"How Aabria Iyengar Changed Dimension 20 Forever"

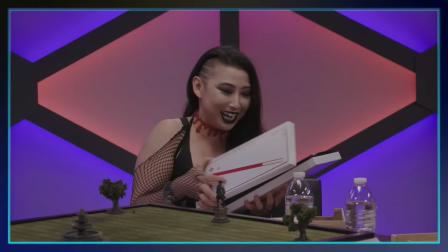(8:16)
She also brought props into the Dome, and not just any props, story significant props that grow as the characters do.
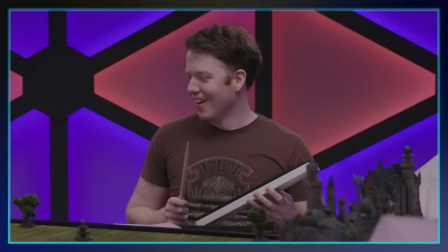(8:22)
Each player receives a wand in the beginning that is plain and boring, nothing interesting about it.
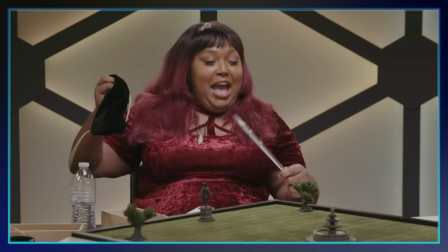(8:26)
But when they have a significant character moment, they receive a new moment, one that matches their personality and their aesthetic. This brought a fresh energy that elevated the show without distracting from anything. It was way more visually interesting, and every divergence from the D20 style enhanced and supported the story.
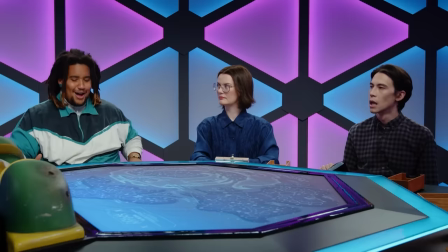(8:42)
And obviously they took note, because other D20 seasons started borrowing ideas. Most significantly, Shriek Week, Starstruck, and Coffin Run all used the different colored patterns in the dome.
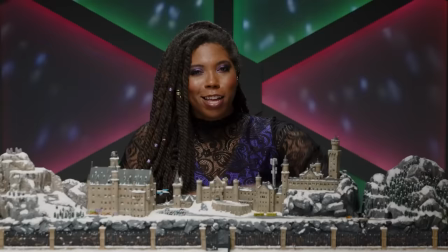(8:51)
And then came the holiday special, which is even more of a significant step. The first shot has this gentle snowfall projected onto the dome. It made me briefly not hate snow. It sets this lovely seasonal mood to the show. And as far as I can tell, this is the first time Dimension 20 used projections. And a quick note on the history of projections in actual plays, technically Critical Role did use projections in their Campaign 3 premiere before Dimension 20, but they were also shot before their air dates,
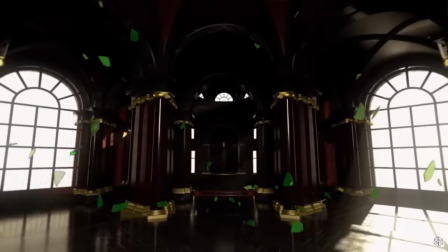(9:16)
and D20 seasons are typically shot months before they air, so it's hard to say who came up with this idea first, but Abrea was involved in Critical Role in Exandria Unlimited earlier that year. I'm not trying to say that Aabria was directly responsible for both of these huge shows coming up with the same concept in the same year, I'm just saying she seems to be the common denominator.
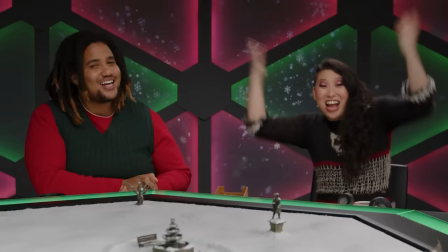(9:33)
But it doesn't really matter who came up with it first, because it's pretty clear that Aabria brought this idea to Dimension 20, and it's one of the many things that she brought.
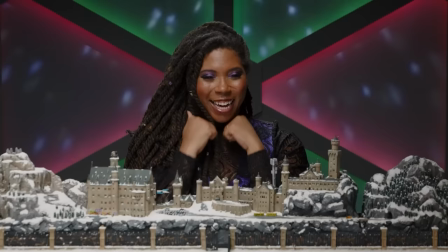(9:40)
So, a nice gentle snowfall. It adds some ambiance, it makes it feel like a real holiday special, but it kind of just stays there. It doesn't really do much, except be there, and while I was watching that episode for the first time, I couldn't help but think there's a lot more potential to this idea.
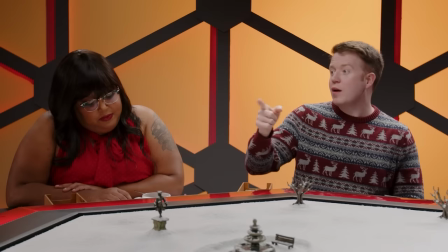(9:54)
And then this happened.
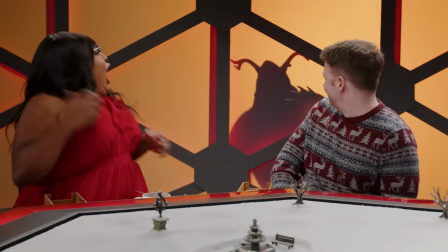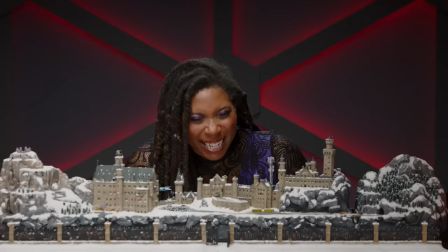(10:01)
I just love this moment so much. I genuinely feel like it broke some boundaries in the best way.
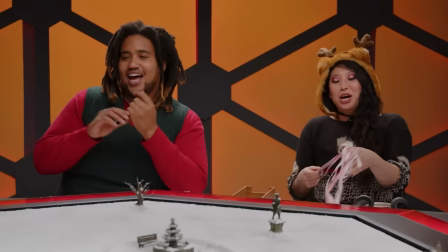(10:06)
I mean, Luke kind of says it.
This is supposed to live in the imagination.
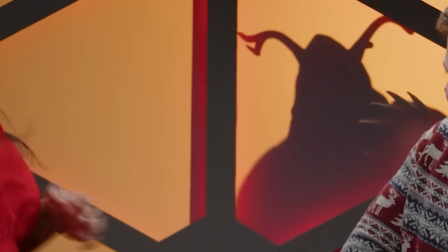(10:13)
And I think the reason this works, whereas previous attempts like Riffside and Kolak didn't, is because of its simplicity. It's just an orange light and a guy in a creepy moose hat. It's much more theatrical, leaves a lot more to the imagination, while also accentuating the moment.
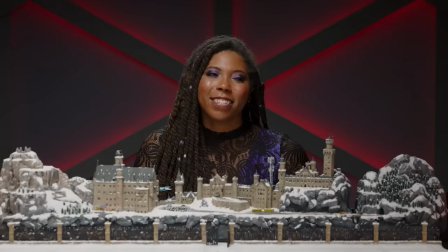(10:26)
And then, Aabria goes further and does this.
Oh my god, there's another one!
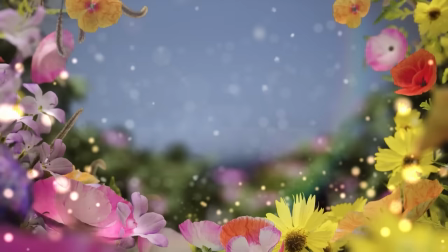(10:32) How is there another one?
I just love it. And Aabria doesn't stop there. Her next outing as a GM was Court of Faye and Flowers, where she doubled down on a lot of the things that made Misfits and Magic so special.
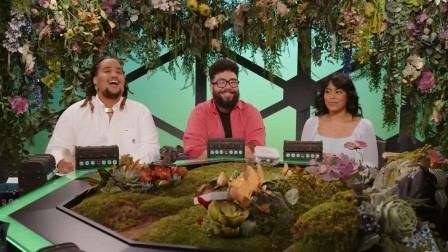(10:42)
At the time, this was the most decorated the dome had ever been. It genuinely looks incredible. More detailed projections were used, there were more props, so many props, and it helped to serve the performance and story. She already laid the foundation of this style, and here she's just building the house. And this style worked so well, that she completely and utterly changed Dimension 20 for the better.
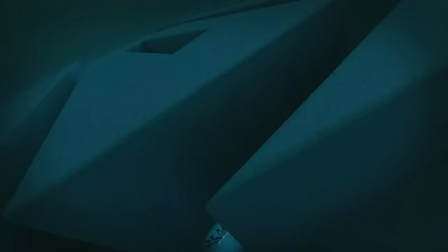(11:01)
This year has been one of D20's best, and I think Aabria deserves all the credit for it. Mintopolis, despite Aabria's absence as both a player and a GM, has her style written all over it.
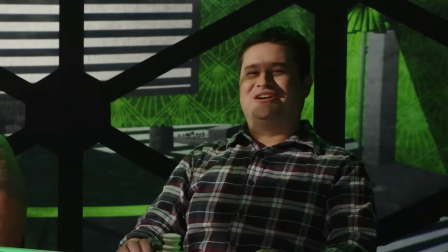(11:11) Aabria, let me know what I'm doing.
It even builds on her previous contributions, but in a way that serves this season's story. Brennan is running a noir version of Kids on Bikes. He's using props and projections, and even projects story-relevant art into the dome.
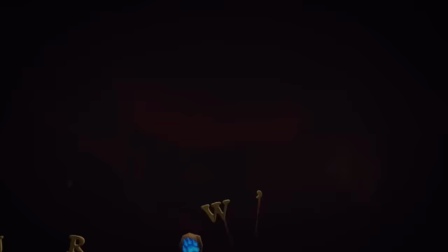(11:26)
And all of this led to Aabria's magnum opus so far, Burrow's End.
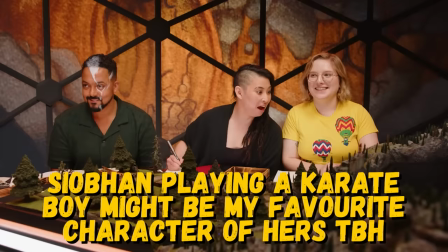(11:31)
Burrow's End is so good, it makes me mad. Its story and performances are wonderful, but the production level is fucking phenomenal.
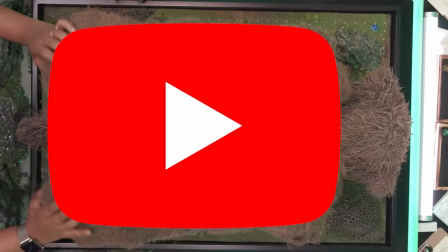(11:40)
Aabria brought full animation into the dome, the gnarliest most visceral battle map I've ever seen, and an absolutely horrifying audio drama.
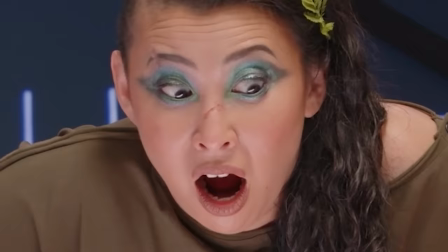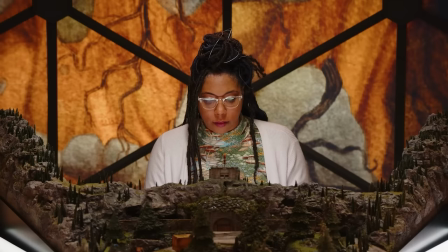(11:56)
Aabria Iyengar has forever changed Dimension 20, and by proxy has raised the bar for actual play shows.
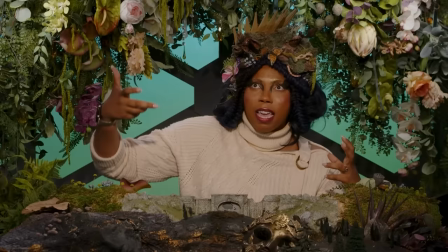(12:03)
She found the perfect balance of high production value without sacrificing the spontaneity and excitement of the actual plain medium. And I, for one, cannot wait to see what she does next.